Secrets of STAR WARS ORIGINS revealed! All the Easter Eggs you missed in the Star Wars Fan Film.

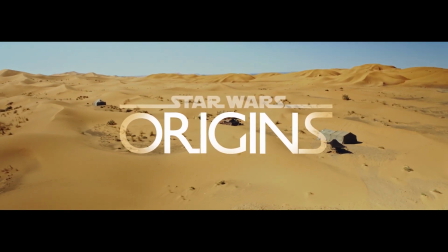(0:07)
Okay, here we go. So there are quite a lot in the 10th scene, so let's have a look at this.
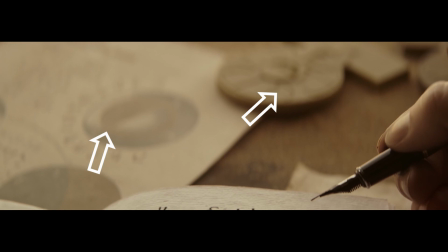(0:15)
In the first one, here we go. There is the medal from A New Hope at the end, and also part of the Jedi texts from The Last Jedi.
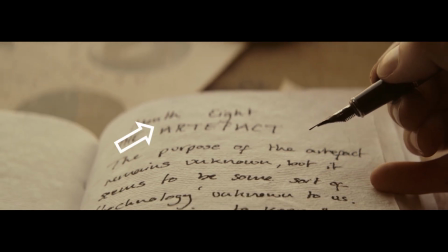(0:28)
And of course, this is our version of the scroll, the famous Star Wars scroll. I didn't want to actually do a scroll, so I thought what would be an interesting way of kind of hinting at the scroll, at the origins of the scroll, and thought Ellie might be writing in a journal and keeping track of everything she's finding,
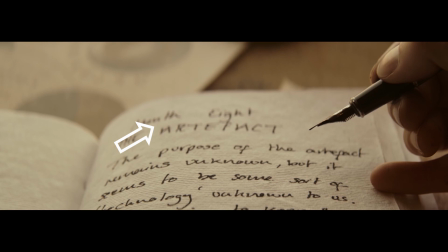(0:46)
and we just shoot it in the way that the scroll works. And I quite like it. Some people really notice it, some people don't, but there you go.
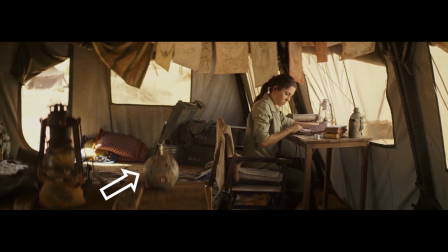(0:55)
And obviously that is the training droid from A New Hope that Luke is fighting against,
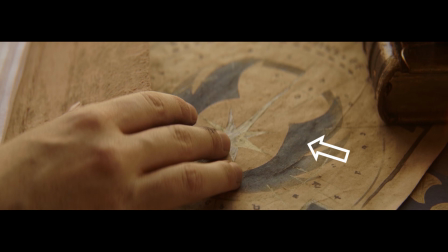(1:01)
and another Jedi symbol from The Last Jedi, made personally by me actually.
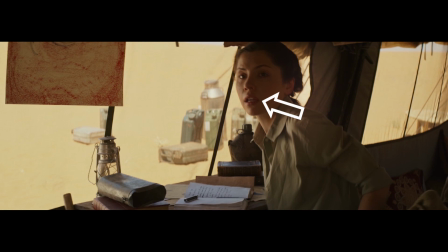(1:09)
Akbar, there you go, there's his name. That's obviously a very famous character from Star Wars.
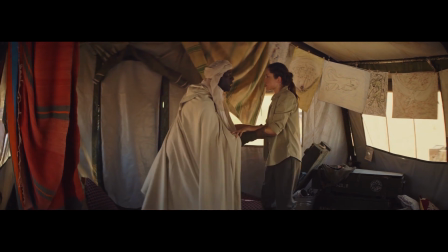(1:14) Dr. Bumberger, go you must, they are here. Nazis.
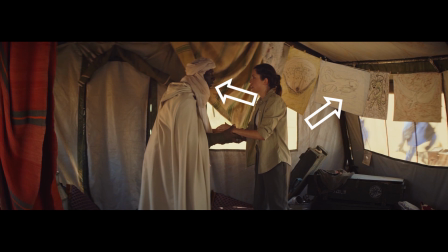(1:17)
So hung up in the tent are sketches of creatures from Star Wars, from the whole saga. So you've got the Sarlacc pit there, you've got one of the creatures from Rebels, and Clone Wars, and all sorts of stuff throughout this scene.
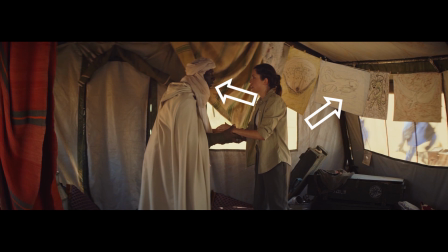(1:35)
So if you watch this scene and keep an eye on the drawings hung up, then you'll see that. I thought it would be fun, because cave paintings are usually of creatures like mammoths and things like that. So I thought it'd be fun that she's kind of documenting the creatures that come out of the temple. And also,
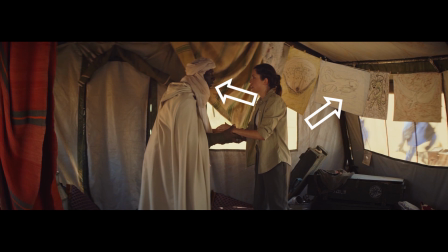(1:53)
I didn't really want to give it away so early that, we were kind of telling the story of Star Wars through murals. So this is a good way of nodding to that, and hopefully something you spot on a second watch.
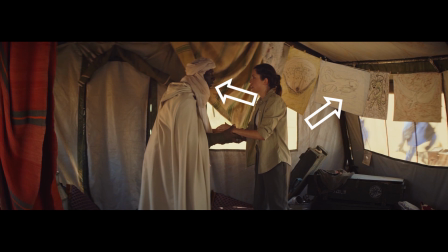(2:04)
And also, just the arrow pointing at Akbar's mouth, he does say Dr. Bumberger, which is actually George Lucas's mum's maiden name. So if you know that, then it kind of spoils the entire plot, but it's in there. So a few things here.
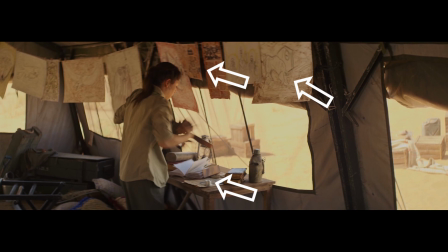(2:21)
We've got a few more drawings from creatures from Star Wars, as mentioned. There's a few things from Indiana Jones and the Holy Grail right there. And if you have another little look at the arrow at the top, there's the Mortis gods from Rebels,
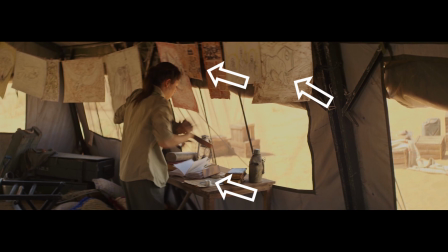(2:37)
which you've also seen in the caves. So I thought that was a good nod to have. And then of course on the table, which becomes part of the scene later on, is the R2-D2 restraining bolt.
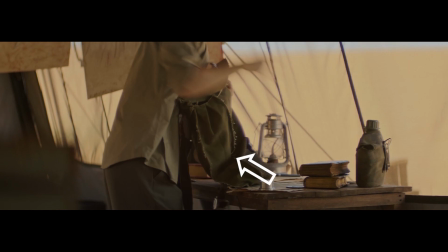(2:50)
So this bag is an exact replica of Rey's bag from The Force Awakens, and it is actually the bag that she carries Luke's lightsaber in to give it back to Luke. And then she ends up putting Luke's, or rather Rey's, lightsaber in the bag.
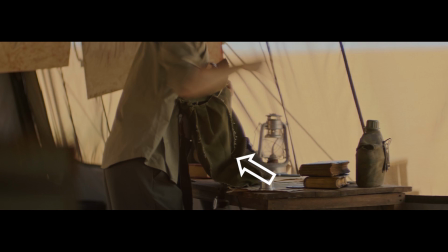(3:04)
So if you spot that, then it's kind of a precursor of what's about to come. There's the training droid again.
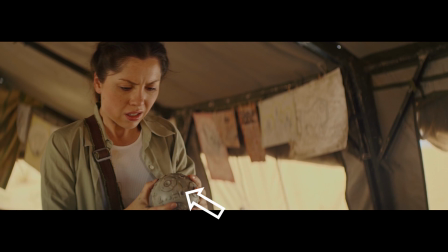(3:11)
I only mention it again just because it's actually about what she does. So she takes a look at it and throws it over her shoulder, which is exactly what Finn does in The Force Awakens.
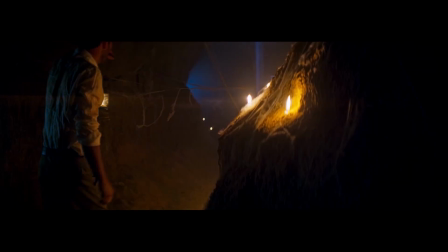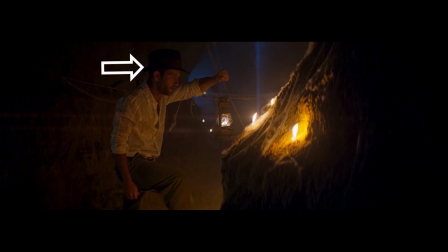(3:28)
An obvious one, but this is an actual Indiana Jones hat. The same shape, the same make, the same everything. Obviously important for our prototype Indiana Jones character.
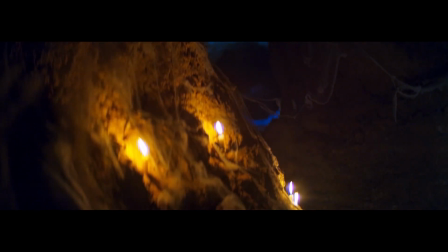(3:41) Multiple moons. That's no moon.
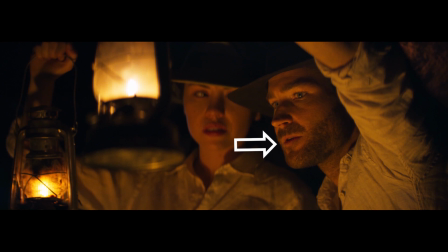(3:46)
And there's probably an obvious one. That's no moon. That's what obviously Ben says when they see the Death Star for the first time.
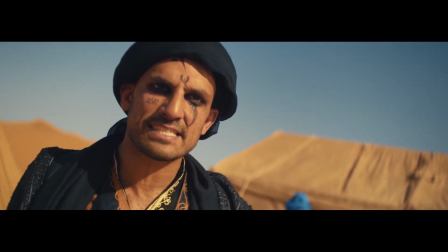(3:53) Tear this camp apart until you find the artifact!
So a little look at Seth Tattoos here.
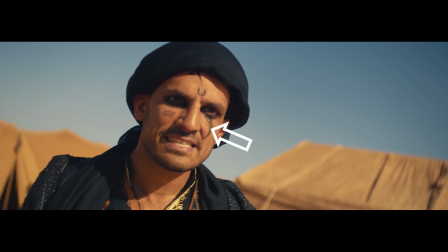(3:59)
Obviously tattoos are important to Star Wars, especially on bad guys, if you think about Darth Maul and a few others. So this is kind of an amalgamation of a few things. So obviously you've got the Jedi symbol on his forehead.
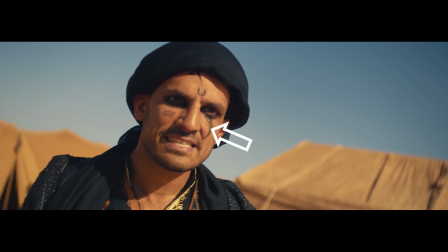(4:12)
You've got this kind of slash design, which is kind of half the design of the Inquisitors from Rebels. I'm a big Rebels fan, so I really wanted to include that. And then above his cheek is, in Arabesh, it says Two Sons. I quite like the idea that it's the tribe that protects the temple is called the Two Son tribe.
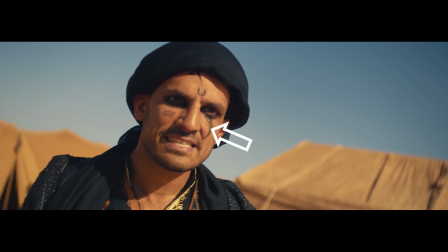(4:32)
I did want to include it on a few of the tribesmen in the film, but it didn't quite work.
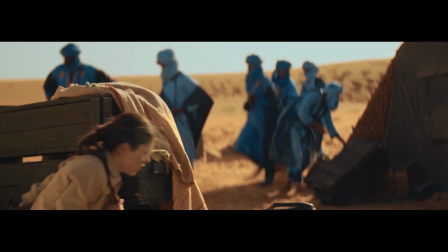(4:38)
But that's a nice nod to that. So including this whole scene, because basically it's a bit of a recreation of Ben on the Death Star in A New Hope.
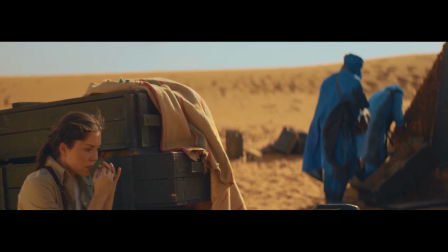(4:46)
So stormtroopers arriving, kind of splitting off to wait, and then he makes a noise and she does,
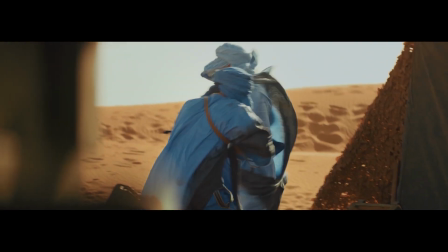(4:52)
but obviously doesn't use the Force, she uses the R2-D2 restraining bolt, and that's her escape.
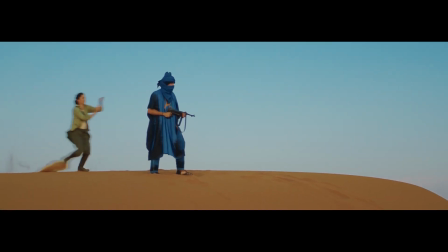(4:57)
And the next little one is this,
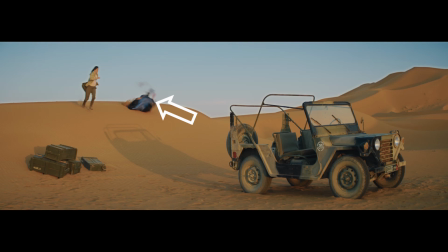(5:00)
which is obviously the Wilhelm scream, which is in lots and lots of movies and is also in every single Star Wars movie. Not quite exclusive to Star Wars, but definitely a kind of film trope.
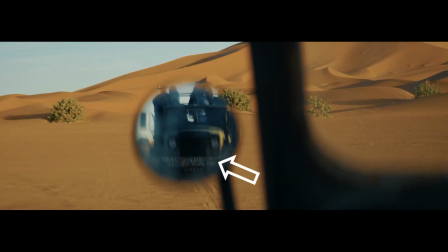(5:15)
A little Jurassic Park reference here. Objects in the mirror close on they appear. Jurassic Park being a big influence of mine, it was definitely wanting to include that.
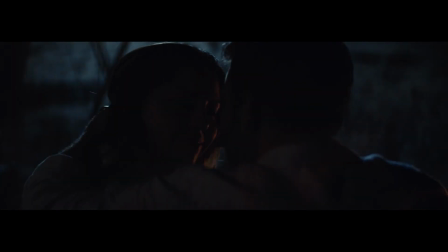Far, far away.
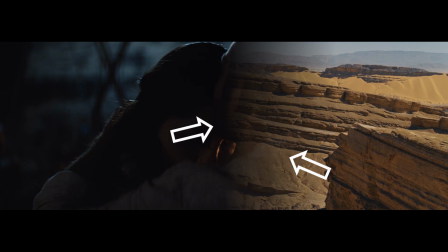(5:31)
Obviously we've got far, far away, and also I know I've used wipes earlier on, but just a nod that the kind of same Star Wars wipes are used.
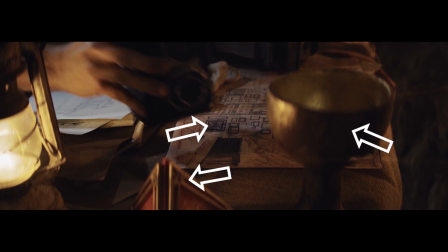(5:45)
There we go. So we have the Cup of Eternal Youth from Indiana Jones. We have a map from Indiana Jones and the Holy Grail, and also we have a Sith holocron creeping into the foreground there. So 100 points for spotting all that.
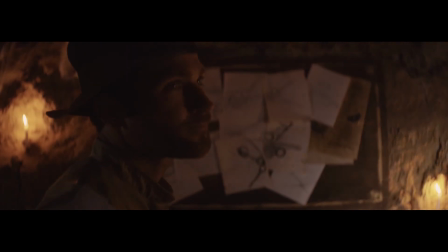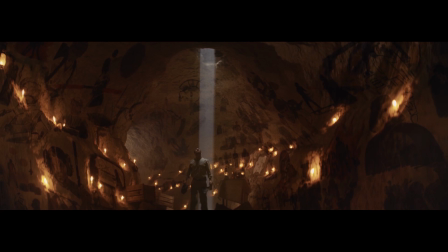(6:10)
Okay, I don't know whether this class is an Easter egg or not, because I'd run out of arrows if I labelled everything. But that's basically the entire Star Wars. That's basically the entire Star Wars saga in one shot.
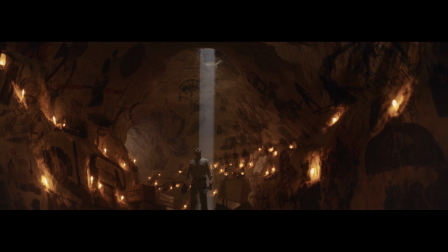(6:28)
Which obviously was a heck of a lot of work and a lot of planning to figure out what images we should include and what we shouldn't. And there's a few more that I would have loved to have included, but I just couldn't fit them in.
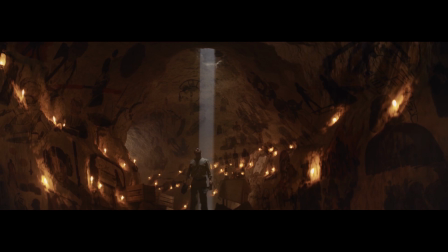(6:39)
But yes, it's I love this shot, and it's kind of the perfect Indiana Jones meets Star Wars image.
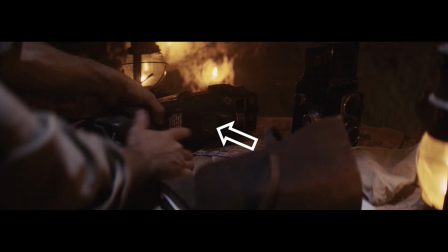(6:51) It's a trap!
She said it. You got to have it in a film, and Ellie said it on the radio.
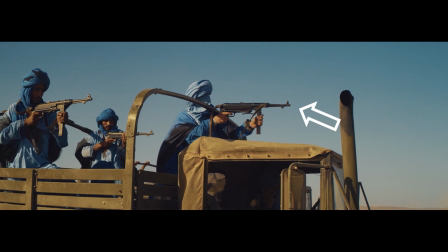(7:00)
Okay, just a little thing here. They've been firing at Ellie for ages, and just like stormtroopers, they can't hit anything.
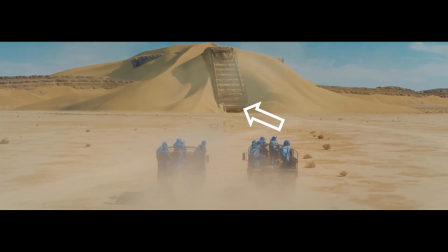(7:08)
The temple. So you probably know by now that that's a Star Destroyer. Hopefully on a first watch you haven't noticed it, or maybe you have, but I guess you're not expecting it to rise out of the ground. Anyway, the entrance to the temple is actually the trash chute that we see in Empire Strikes Back.
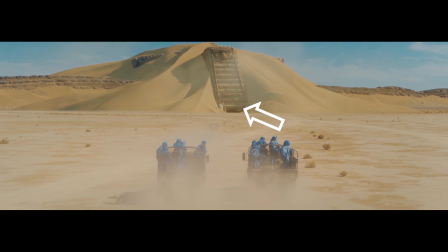(7:27)
So it's just buried conveniently to make it look like an entrance.
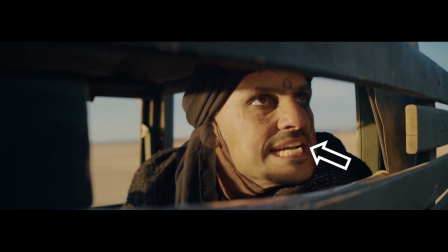(7:34)
Bit of Tarkin there.
Fire when ready.
Obviously famously said by Tarkin to cue the Death Star blowing up Alderaan.
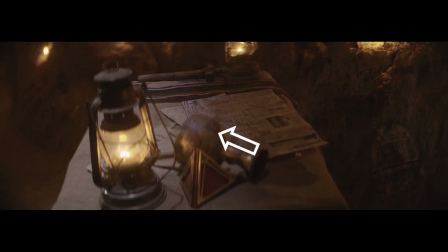(7:47)
And I know I mentioned these ones earlier, a bit more of a look at the holocron, but I just thought it was fun that of everything he takes his sketchbook and his camera, but he leaves the key to eternal youth, a holocron which basically
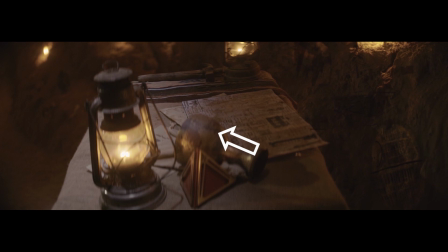(8:04)
contains Jedi knowledge or Sith knowledge of everything, and just runs off with it. And also it's a little Indiana Jones nod that he forgets something and has to go back and grab it, which actually was a mistake that Jamie did on set. We decided to keep it in because it was very Indiana Jones.